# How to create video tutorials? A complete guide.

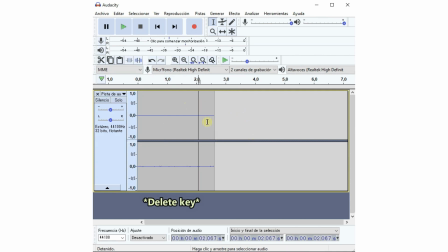You can remove parts of the audio just by selecting them with your mouse if you want to record soundphrase over again.
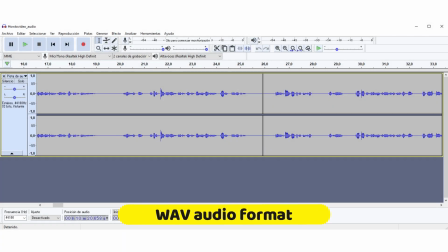If possible I export my audio file as a single WAV file, I will cut it into parts later.
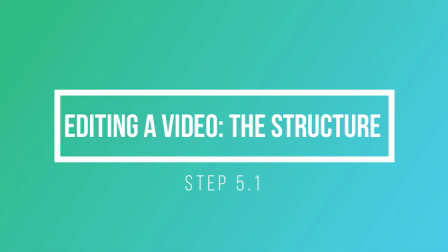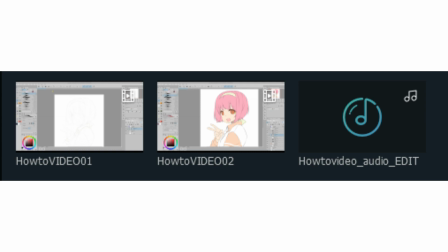I have my video files, I have my audio files, it's time to put everything together.
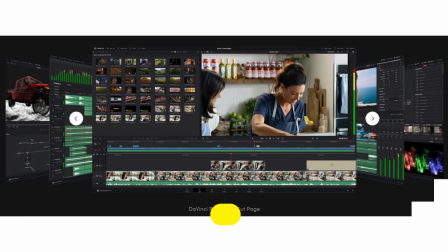There are soundfree software out there to do this, like DaVinci Resolve.
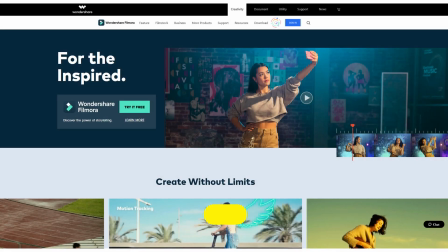The one I'm using is Wondershare Filmora X, which is not free but it's not too expensive either.
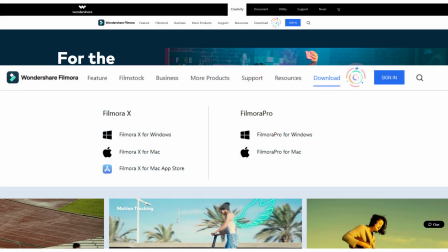In any case, most softwares should be able to do the basics, so don't worry too much about which one to choose.
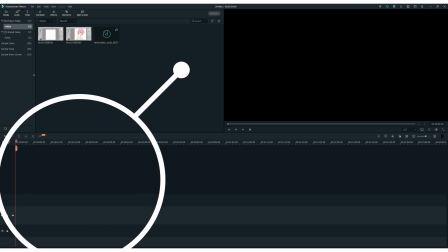Most video editors work with a timeline where you start adding your images, videos and audio files.
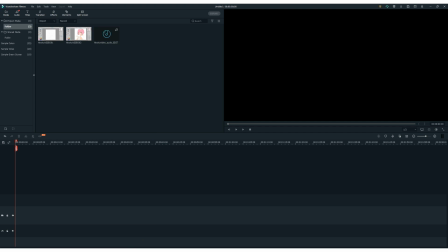The first thing we need to add to the timeline is some sort of introduction. It can be an image with the video title or something related to our channel that we want our viewers to recognize us for,
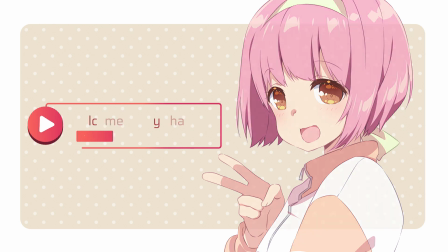some video with our logo, an image with a specific music, etc. However you start your video, just make sure it's short.
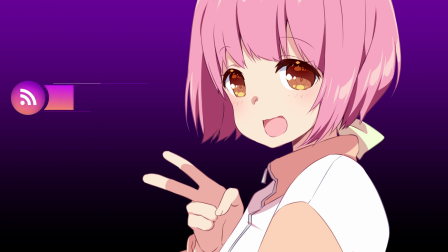If your introduction is too long, some viewers might move on to something else.
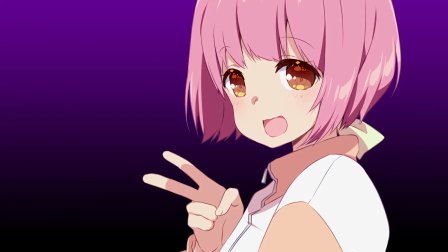Remember, they are here for the content, not the brand.
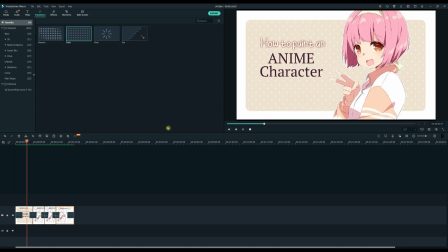Let's start our tutorial with a brief summary of what we are going to cover so that people get a general idea.
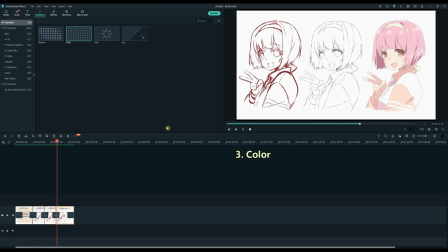If you show examples of the results they'll get after watching your video, you'll be able to build their interest in learning your technique.
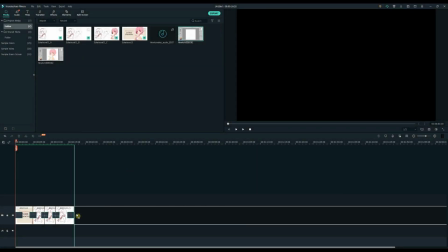After the summary, we add all the steps we recorded in order.
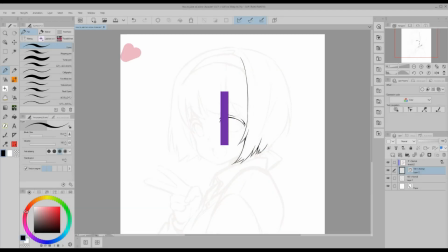We can separate each step with a header so that the tutorial is easier to follow.
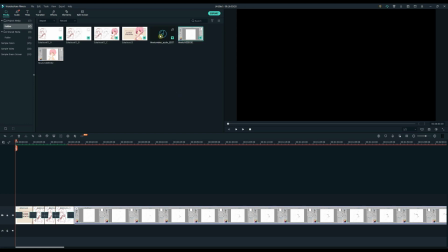We can add our audio files to the timeline now,
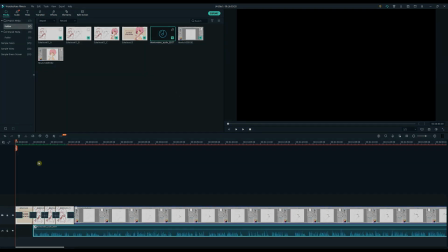cut it into pieces whenever you want the audio to stop and resume some time later,
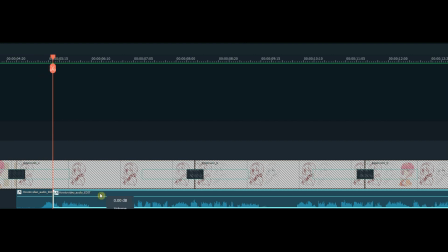and move each piece around until it fits with the image you're showing.
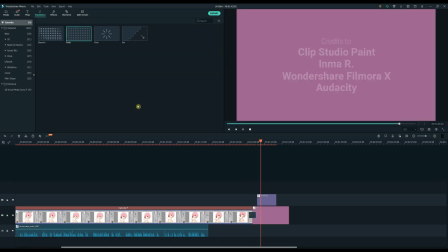The end of the video is a good place for credits, social media, etc.
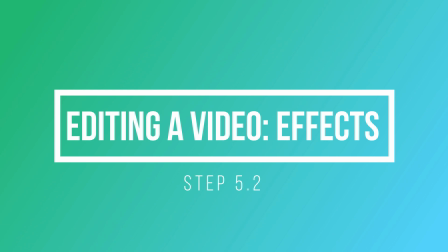To make our videos look more professional, there are some effects we can add.
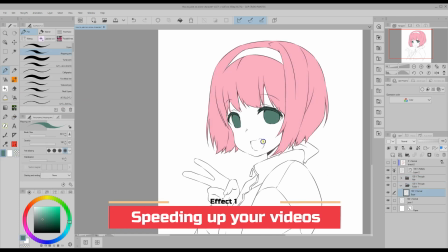Some parts of our tutorial will need the viewer's close attention to be understood properly,
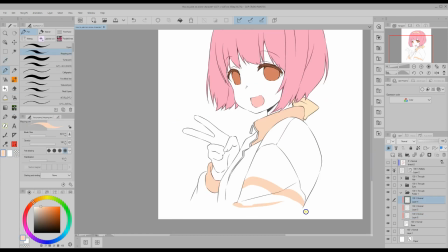but most parts should be speeded up if we want concise tutorial that's not too tedious to follow.
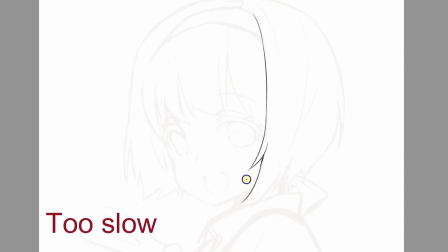For example, if I'm going to show people how I ink my anime character, it's pointless to have them watch it at real speed. Just remember, beautiful does not equal useful.
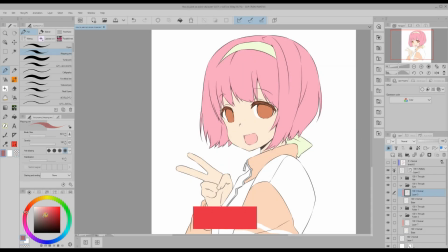When you want your viewers to focus on a specific part of the screen,
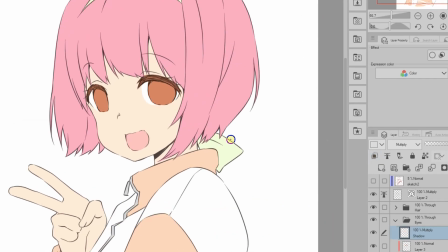zooming in helps you bring their attention there and it also makes your videos more dynamic. An excessive use of this feature might cause your viewers to feel dizzy and lose focus, so make sure not to overdo it.
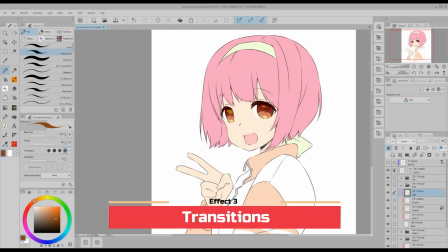Most video editors have the basic transition effects and some more. The basic transitions include Fade into black, which gives a final feel,
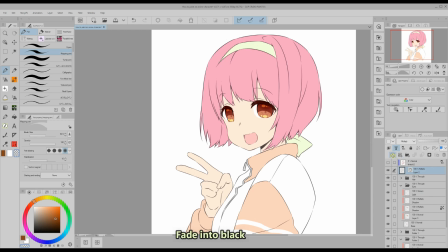so it's normally used between the end of a step and the beginning of another, or at the end of the video.
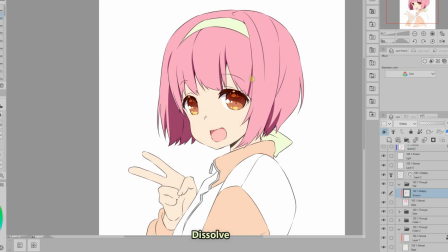and Dissolve, which gives a more continuous feel so it can be used between scenes of the same step.
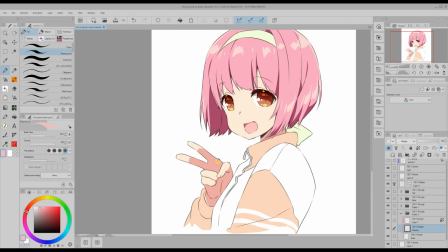You can add extra layers of images to the timeline, such as arrows, screenshots, etc.
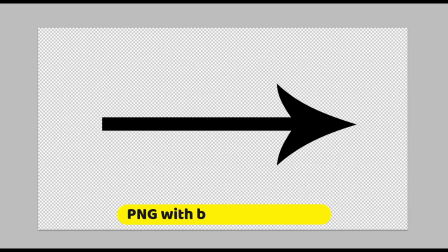Just import your image in PNG with a blank background and place it on some top layer on the timeline.